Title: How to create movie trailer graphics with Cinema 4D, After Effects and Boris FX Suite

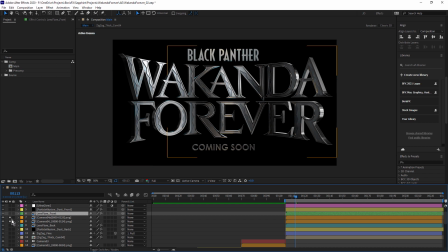995s
Make sure we can see it. Now there is 2 layers. My initial render was like this,
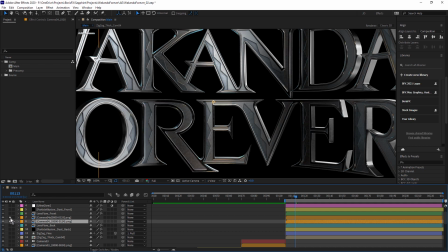1003s
and after I'd rendered it, I was playing around with some of the warmer lights, and I did like that look as well. So what I ended up doing was rendering that and bringing both of them into After Effects and then just masking out the bits I didn't like.
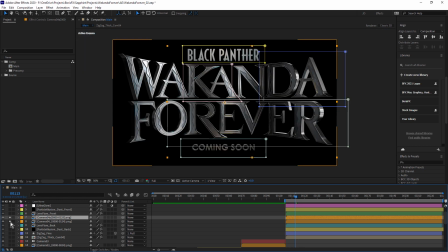1015s
So this is a combination of 2 different renders.
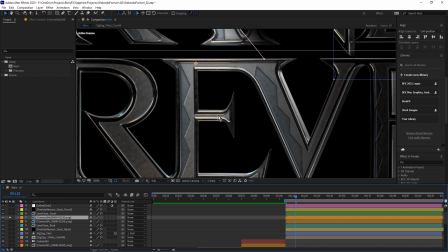1021s
You can see in this top render, this is the light setup I showed you in Cinema 4D, where that warm lower light is pinging off of these bevels.
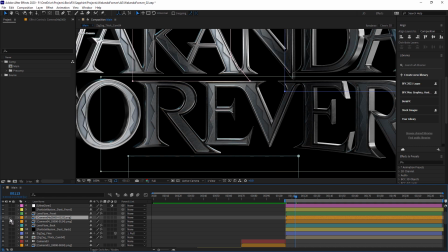1029s
My original render didn't have that. You can see it's a little more dull. So I just added a couple of masks to this top layer just to keep the
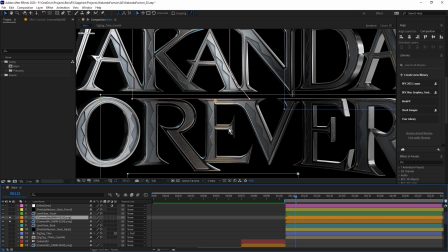1042s
bits that I did like in that second render and reveal the parts that I liked from that first render. So the combination of these 2 actually looks really nice.
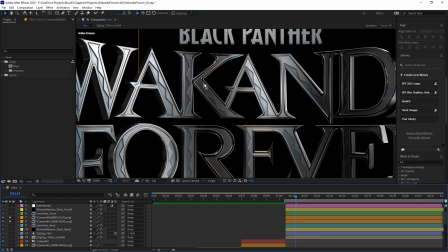1051s
You've got some nice blue highlights on the sides and also these nice golden highlights, which I think really makes this text look a lot better.
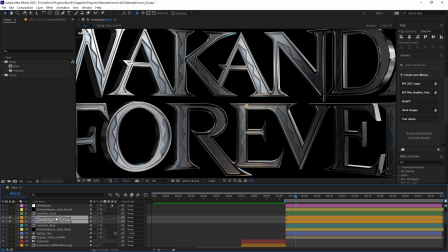1061s
So that's the text. Let's look at the background, and then we'll take a look at the flares. So I'm going to double click this comp here to open it up, zigzag thick cam 4.
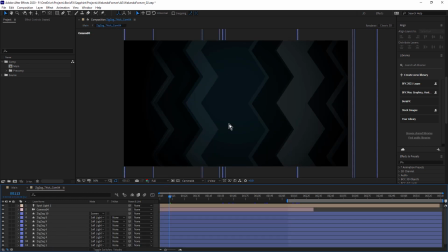1072s
Now the front of the text has the zigzag pattern, so I decided to explore that for a background. And I've made a custom background here using shape layer strokes. Just move my time indicator. You can see these are actually animated. And there's a number of them here. Let me just solo one of them.
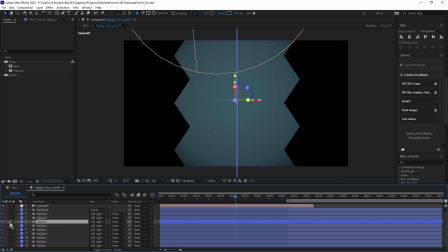1093s
Maybe one we can see that's in the middle. There we go, this one here. Okay, so if I press UU on the keyboard just to reveal the change parameters.
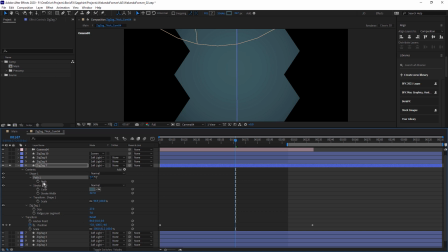1103s
So this is a shape layer path. My path there.
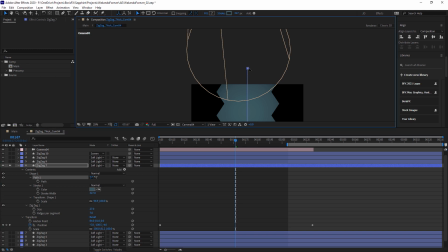1109s
And if I need to, I can just select the endpoint and change the length. And it also has the zigzag modifier applied. If I click on add, you can see there's a zigzag there. And creating the zigzag shape this way means I don't have to add multiple points to the path and just drag it out manually.
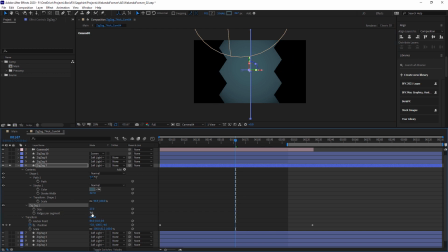1130s
Really fast way to do it. I can change the size, and I can also change the amount of ridges, which is really nice.
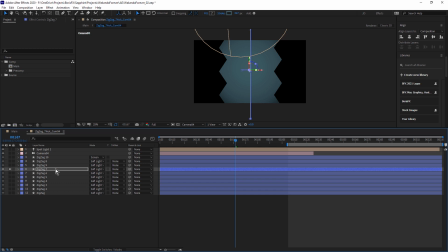1141s
So what I ended up doing was just duplicating that a whole bunch of times. You can see I've set a couple of position keyframes. So this one is sliding to the right. I just duplicated it and had them sliding left and right and just changed the color of them slightly.
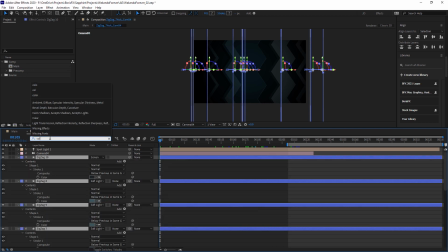1155s
Just select them and type in COL. You can see some of them are sort of this pale teal.
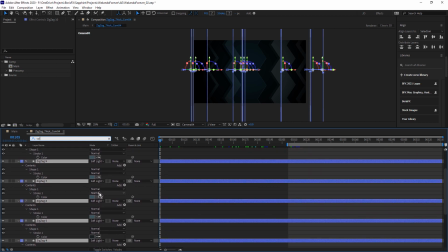1163s
There's a few darker ones and a few down the bottom here that are slightly desaturated.
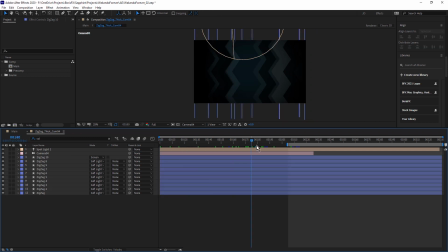1171s
Just playing around with different colors and different movements until I got this sort of crossing zigzag lines, which is a nice base for a background. You can also see that there's a camera in here and a spotlight. Just turn those off.
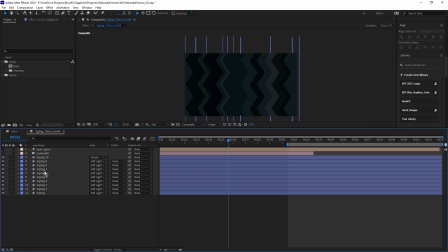1185s
So without the spotlight, you can see it looks fairly flat. And with the spotlight, see we're creating a kind of a vignette here. Now, what's this camera? This is camera 4 from Cinema 4D. If I hit the U key, you can see there's all the baked position keyframes.
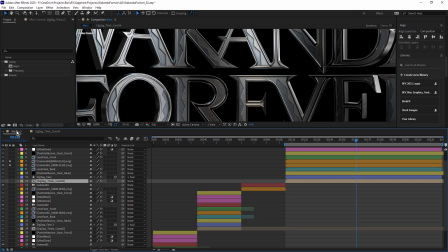1203s
I'll quickly come back to the main comp we'll talk about the camera now.
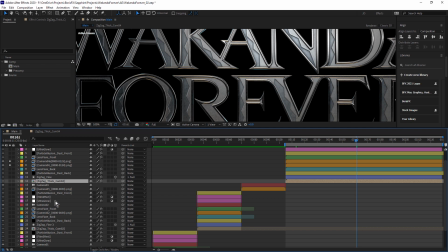1207s
There's one for camera 3, one for camera 2, and one for camera 1 down here. So I've imported the cameras from Cinema 4D. And here in Cinema 4D, up here you can see there's a little icon I've put in my palette.
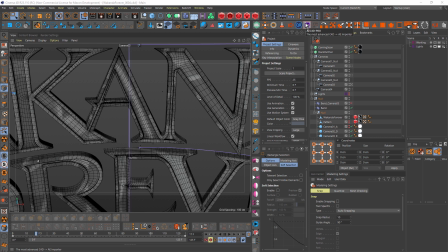1222s
And this is the icon for the AEC4D Pro plugin, which you can grab from aescripts.com. And for me, this is the fastest way to get cameras and other objects across from Cinema 4D to After Effects. All I have to do is click the button, and it recognizes I have 4 cameras in here.
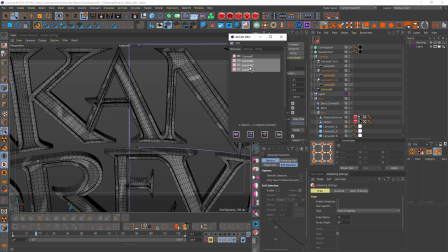1239s
So I just select those.